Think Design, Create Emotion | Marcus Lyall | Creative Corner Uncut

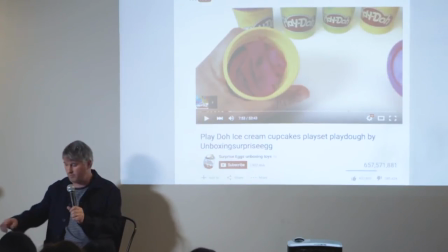into a brand itself. I mean, there's probably people here who understand more about how YouTube hits convert to cash, but I can only imagine they're probably made more off that than some feature films.
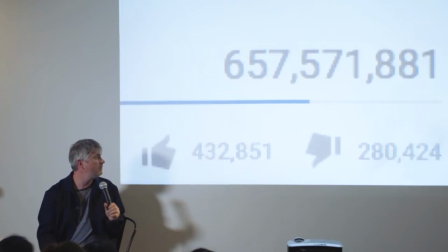So I think the next thing is, and this is something that's really come out of working for, I've done a bit of work for, well, quite a lot of work for Metallica, which is a fantastic gig. And the first thing that they told me when we started working was, you've got to keep it simple. Please remember that our audience are basically truck drivers. If you do things that are complicated, they're not going to understand it. And actually, it was a really important point because even though actually Metallica's music is really pretty complicated structurally and musically the audience and a lot of the audience actually it's a little bit sort of I don't know, I think he was being a little bit mean but the point is that if you do things that are really complicated in live shows people, it just goes over people's heads so when we design shows for Metallica,
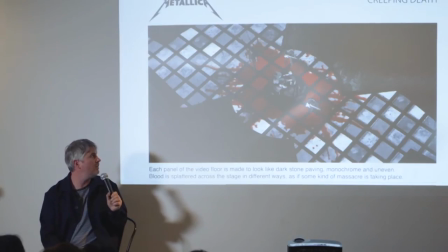we keep it really simple, so for instance this song is called Creeping Death and the lyrics are actually about a biblical massacre as they are in heavy metal music and so
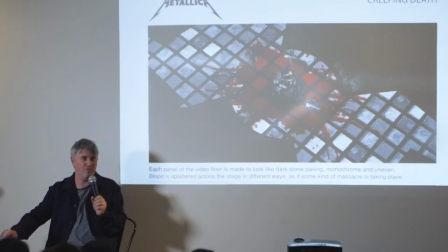let's have lots of blood and this worked really well basically we had this huge video floor that the band would stand on and so what we did was we got somebody to do fluid dynamics and had it so that it looked like loads of blood was being sort of splashed onto the screen
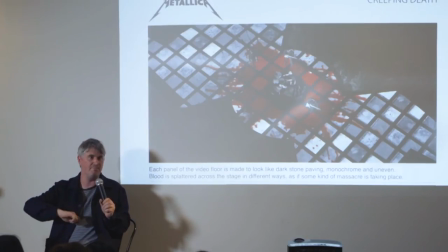by this kind of unseen massacre happening around and worked really well nice easy visual metaphor for this song one, this song one's about
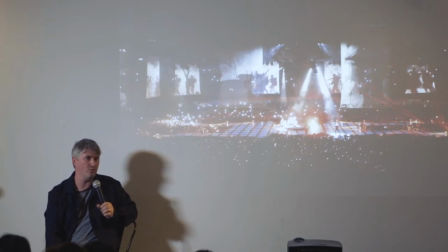people in the First World War soldiers and it kind of comes from a film where somebody gets their limbs blown off and so we made this piece which if you
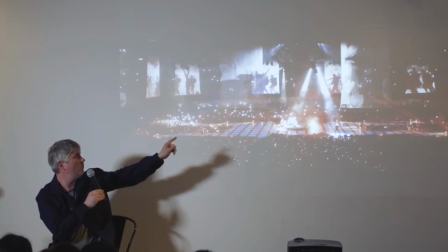can imagine there were these soldiers and tanks were all projected on these screens that rolled down from the ceiling
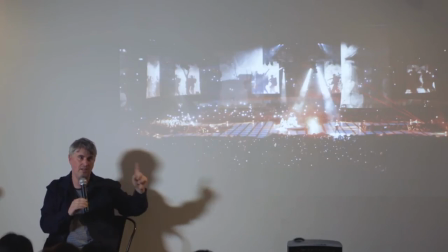to form this kind of 360 degree panorama around the band
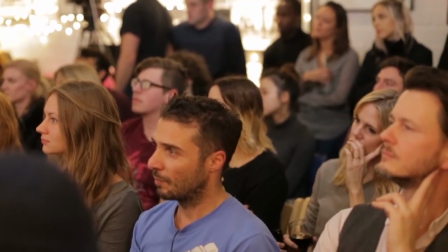and they played in the middle of it and so there was this nice thing about being able to very clearly see the idea
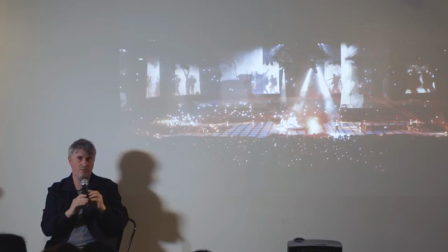of here are these soldiers and then also this nice sort of motif of the fact that they just all seem to be sort of walking around in a circle almost like this kind of endless sort of loop of misery
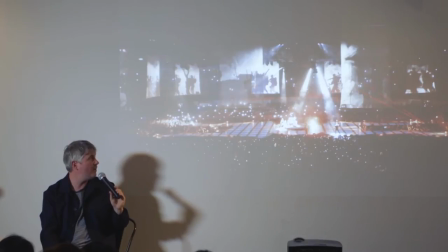and that was a kind of really effective piece